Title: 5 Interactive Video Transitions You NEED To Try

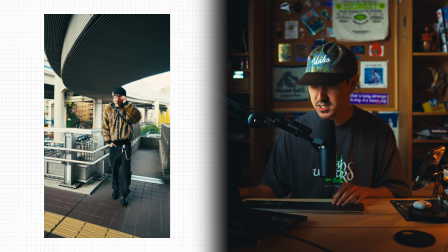As soon as he acts like he's about to toss the sunglasses, I'm just gonna slowly whip my camera to the right.
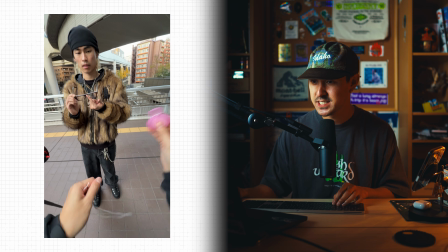And that's the first movement. The second scene is really simple. I just had some dental floss.
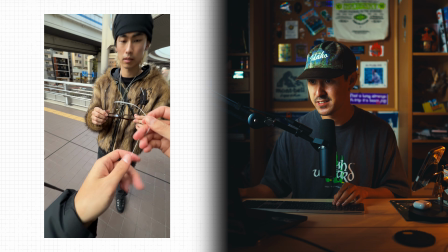You can use fishing wire, you can use literally anything that's kind of like thin and somewhat see-through.
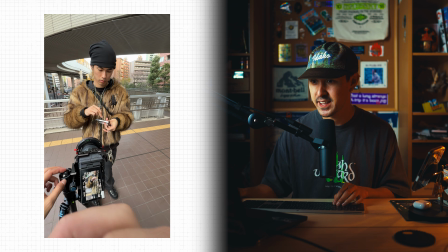And basically what I've done is I've just dangled it in front of my camera like this and just had it revolve a few times.
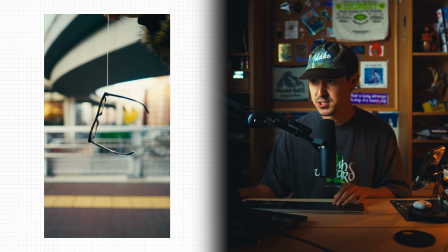So basically what this does is this allows you to get fake floating, rotating clip. And I'll show you exactly how we do this next.
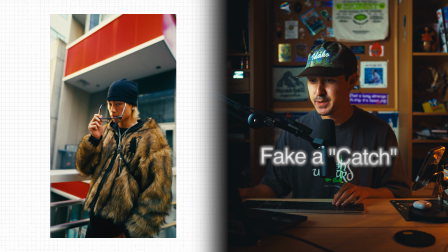The final scene is Cody already has the sunglasses in his hands, and he's basically just gonna act like he's catching the sunglasses, and we're gonna merge these all together.
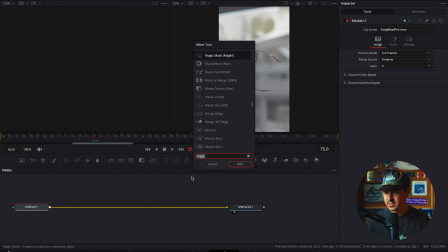And so the next thing you're gonna wanna do is basically rotoscope, bring this into either Davinci Resolve or After Effects, and you can just rotoscope out your sunglasses.
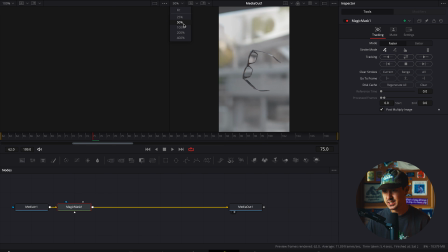Rotoscoping seems really complicated, but it's pretty simple. You could do this even in CapCut.
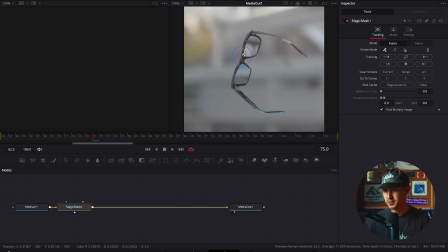You could do this. There are a few different AI softwares online that you could do this.
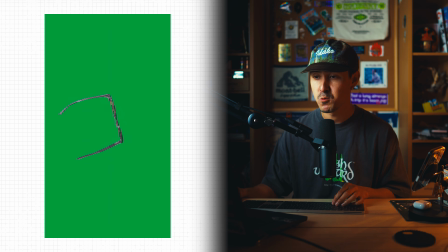And basically you just want to rotoscope out your sunglasses, and then we're gonna re-add the background clean plate that we shot earlier.
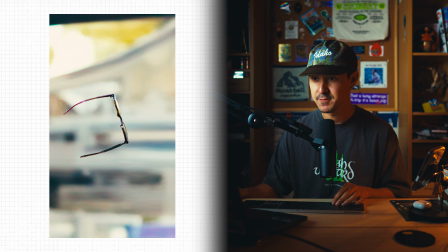Basically, I just zoomed in and I just keyframed it moving from right to left to make it seem like these sunglasses are moving through the air.
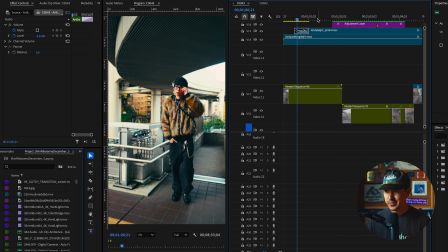So those are the 3 clips. And basically what you wanna do now is, again, you're just gonna speed ramp these clips together.
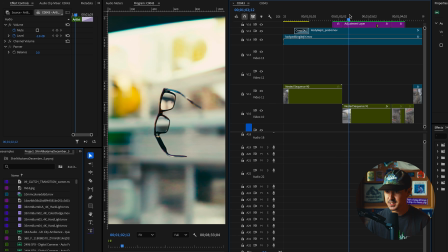So you're gonna speed ramp this first piece here into this movement scene of the sunglasses sort of floating in the air.
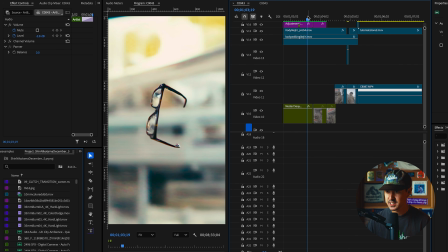And then we're gonna slowly speed ramp this in to that fake catch. And that's it.
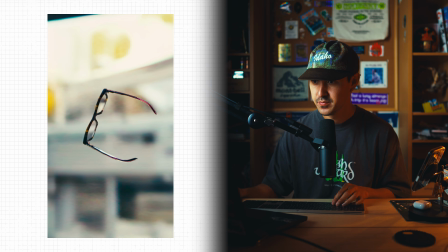It's actually that simple. If you watch it together, if you could break it down, it actually doesn't seem as clean as it seems in the actual clip.
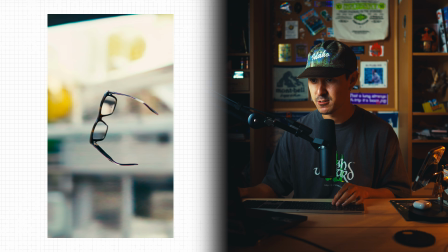And that's just because if you have speed ramping done at the right timing, it doesn't even have to be perfect clips.
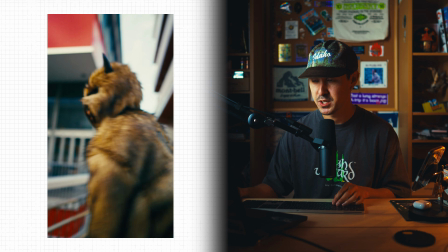It can all merge together really well. And if we add the sound effects,
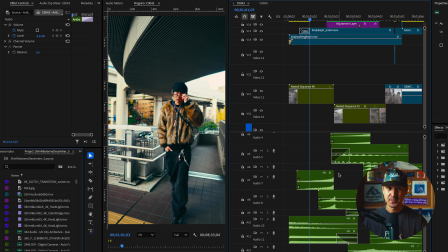for this transition, what's spicing up everything is this metallic riser right here. This metallic riser really gives a sense of like urgency, or it makes you feel almost like anxious before the transition.
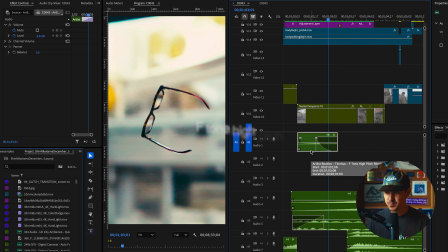And the other thing I've added that really heightens this up is this F-tone high pitch ringing sound that I've added some studio reverb to.
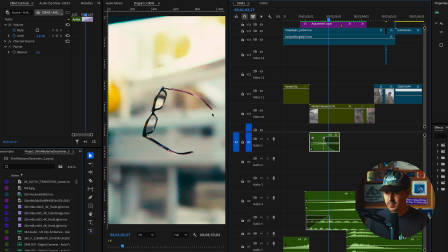This is what gives it that high pitched sound right after the toss. And that gives it sort of like that matrix feeling.
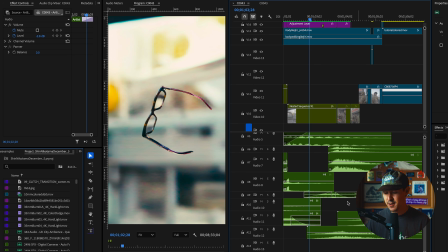And then we have a few different whooshes that I've just layered together, finally, to bring this whole catch together. Super simple. Before we hop into transition number 3, let me give a quick shout out to the platform that makes creating these sort of transitions super easy, Motion Array.
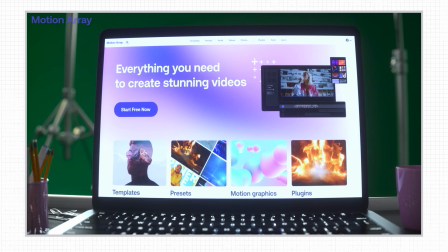I've been utilizing Motion Array for years, mainly with their presets, motion graphics, sound effects.
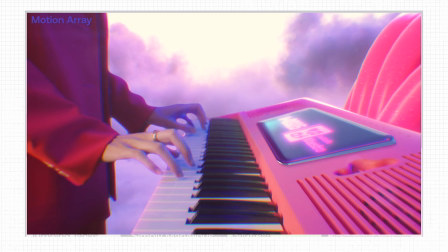They've really got a large variety of assets that help filmmakers of all levels. It's just a great resource.
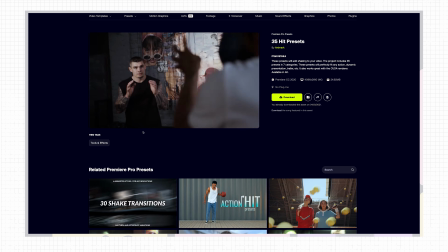For a variety of transitions that I've been showcasing in this video, I've been utilizing a lot of presets and plugins provided by Motion Array.
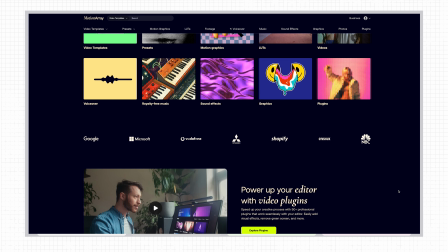Whether you're using Adobe Premiere Pro, After Effects, Davinci Resolve, if you need titles, transitions,
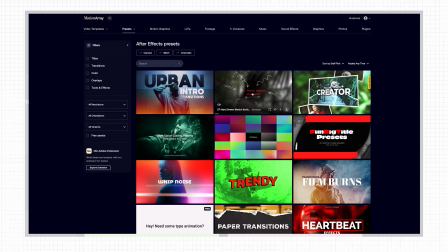overlays, tools and effects, as well as motion graphics, there's plenty to really elevate your transitions and your overall video projects.
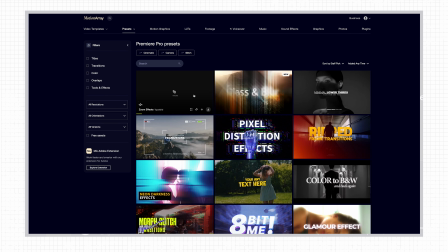You can download as many video assets as you want and use them in as many projects as you'd like.
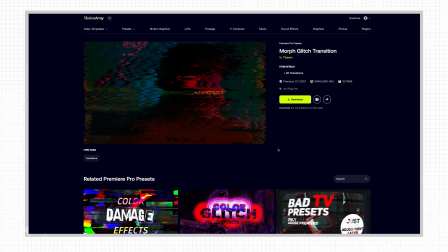Nearly all the creative assets are completely cleared for commercial use, and it's all available in one subscription.
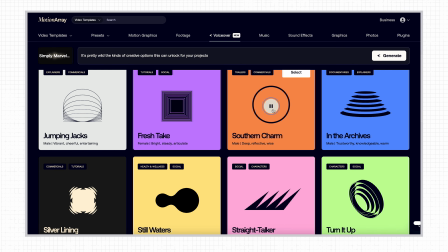Basically a one-stop shop to help elevate the visuals of your next film. They've also got music, sound effects, an amazing AI voiceover feature that comes in really handy.
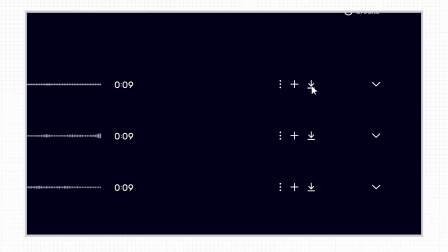I've been using them for a really long time. They're a great resource, and it's just a great place to get some assets to help level up your filmmaking projects. Click the link in the description for more information, and thank you to Motion Array for sponsoring this video.
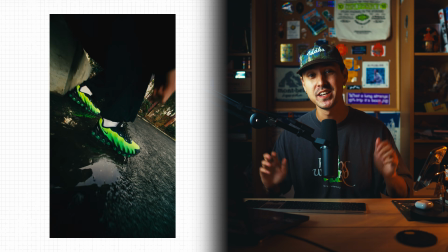Moving along to transition number 3, the Gaussian splatting technique.
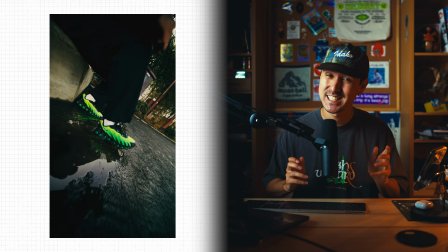Now this also looks and seems a little bit difficult, but it's actually really simple.
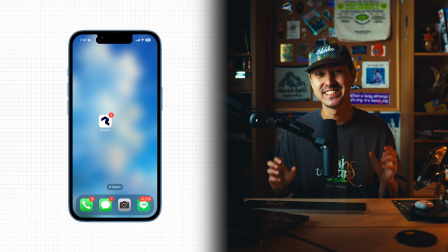All you need for this particular transition is a special app called Polycam. You don't necessarily need this specific app. There are other apps that allow you to do LiDAR scanning and Gaussian splatting. Basically, this technique is you're taking multiple photos of a scene,
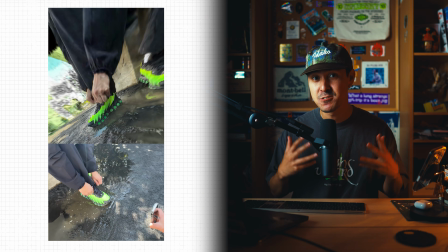and this then aggregates together and creates a 3D model of the area that you're actually shooting.